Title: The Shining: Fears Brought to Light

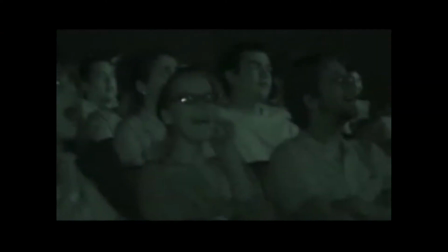[0:00]
How and why are films scary? What does it take to elicit physical and psychological reactions from an audience?
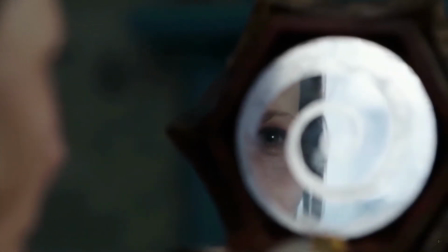[0:06]
Many films may employ a strategy known as the jump scare to achieve horror.
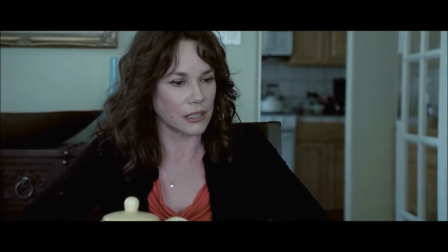[0:11]
This is a common editing technique in which a sharp music cue accompanies a rapid cut to the antagonist assaulting a character or other dangers.
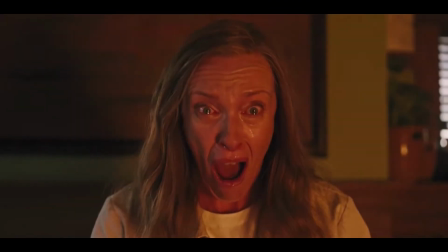[0:20]
While this technique may be able to cause an audience member to briefly leave their seat, films are rarely remembered for jump scares alone.
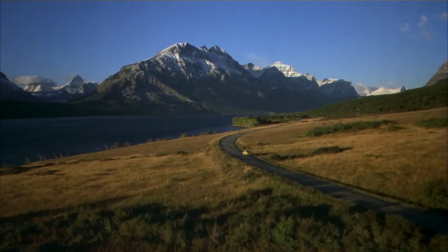[0:27]
So why is it that Stanley Kubrick's The Shining has haunted the chatter of horror fans for the last 40 years?
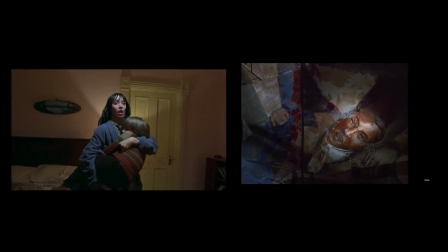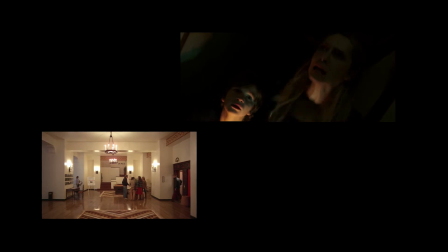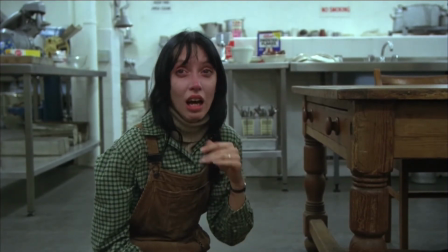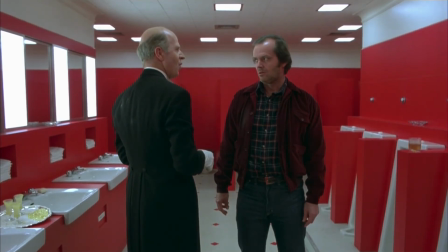[1:26]
Atmosphere, in regards to film, is an effect that is generated by the film's editing, audio design, acting,
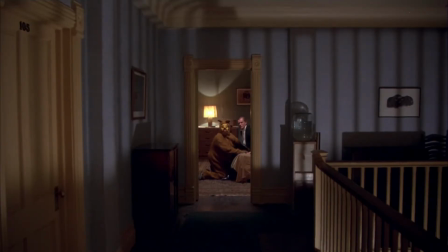[1:31]
directing, and mise-en-scène, working in tandem to create a certain tone for the film's setting or situations.
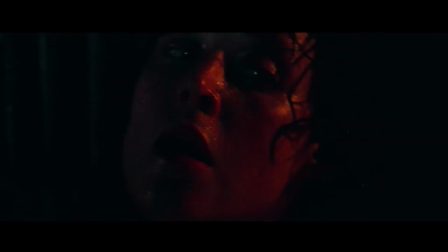[1:39]
Often, films that are touted as classics within the horror community focus on creating
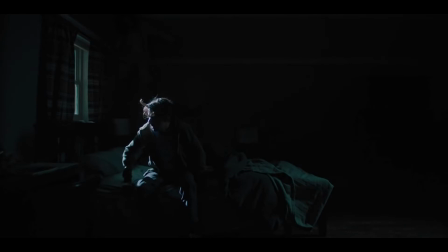[1:44]
a palpable atmosphere rather than exploiting their audience's fight or flight reflex.
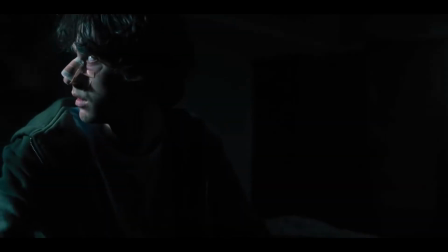[1:49]
The Shining is one of those films.
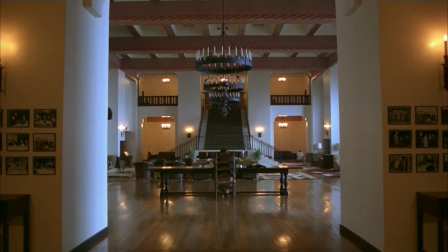[1:53]
However, unlike most works of horror, The Shining does not utilize darkness or a foreign setting to explore the fear of the unknown.
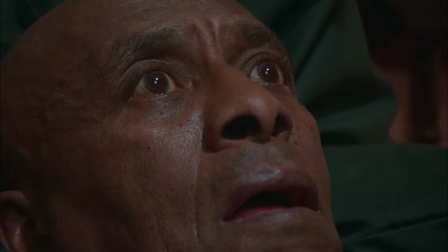[2:01]
So how is it capable of visually creating such a chilling atmosphere?
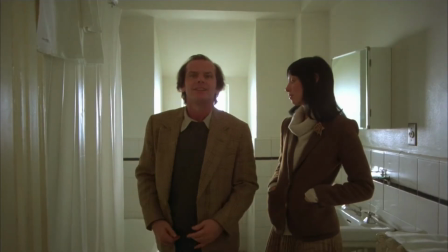[2:08]
A hotel is a structure meant to house people. They are highly populated and therefore large to accommodate such usage.
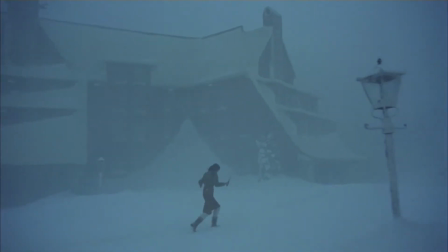[2:18]
However, the Torrances are in the Overlook during the off-season.
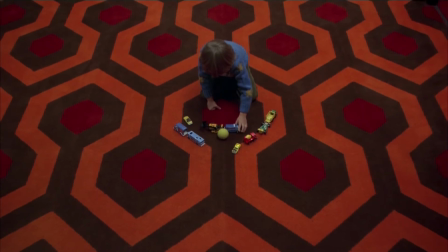[2:22]
Rather than having its halls occupied by its visitors, the Overlook stands nearly empty, seemingly lying in wait.
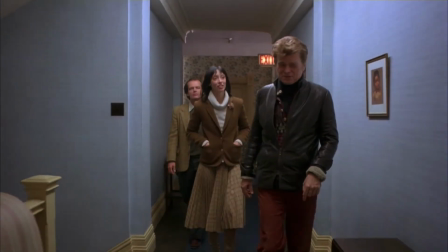[2:29]
Therefore, the audience sees a familiar environment in an unfamiliar fashion, causing any viewer to become uneasy.
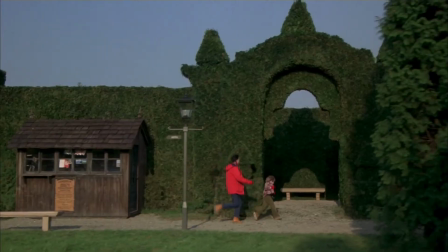[2:37]
Kubrick also makes the hotel seem fairly uniform, creating a setting in which landmarks are difficult to distinguish from one another,
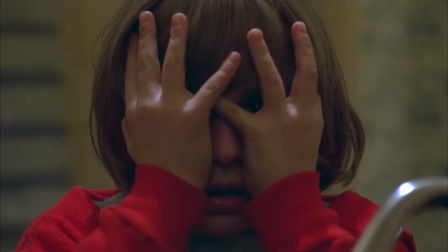[2:43]
causing even the most perceptive of travelers to become lost within its crimson halls.
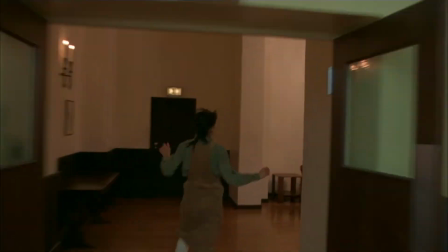[2:50]
That, combined with the Overlook's many winding paths and open foyers, and the claustrophobic and agoraphobic alike, are bound to feel ill.
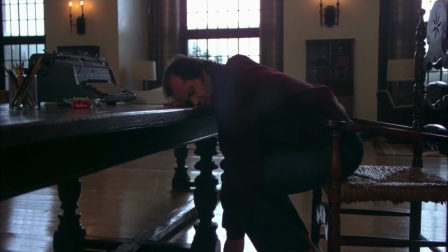[3:00]
These concepts all take a typical setting and twist it, ever so slightly, into the uncanny.
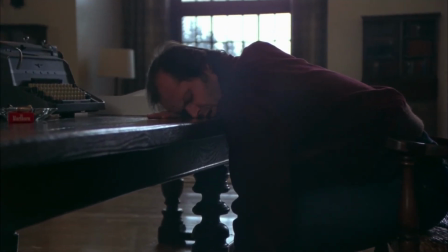[3:06]
And this is one of the many aspects of the film that punctuate its tone.
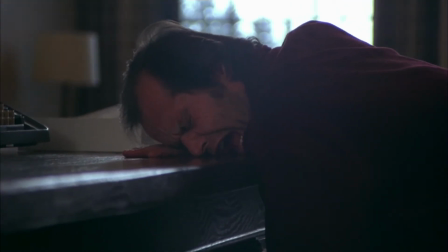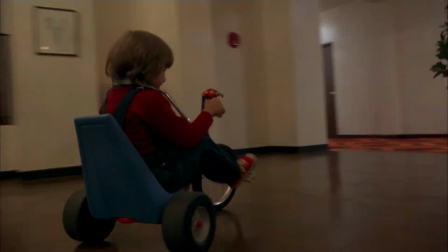[3:22]
Kubrick hired Garrett Brown, the inventor of the Steadicam, in order to create a claustrophobic sensation within the movie. The camera is often following closely behind a character as they move through the Overlook, making it seem as if the characters are both being watched and restrained.
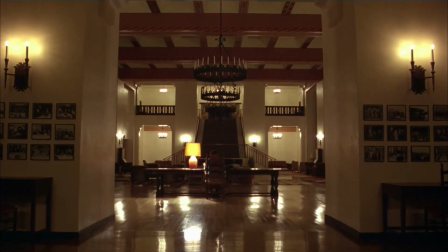[3:38]
However, the film also elicits the opposite effect in certain scenes,
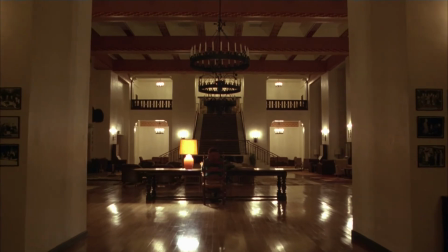[3:41]
dwarfing the characters amongst their oppressive setting, making them seem powerless within the grounds of the Overlook.
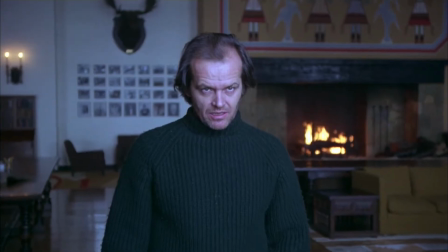[3:50]
The Shining is remembered because it is able to mortify audiences with creeping tension and its uncanny nature,
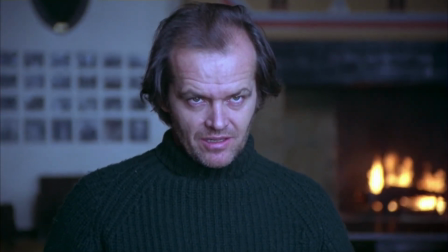[3:56]
rather than relying on the typical tricks employed by most horror films.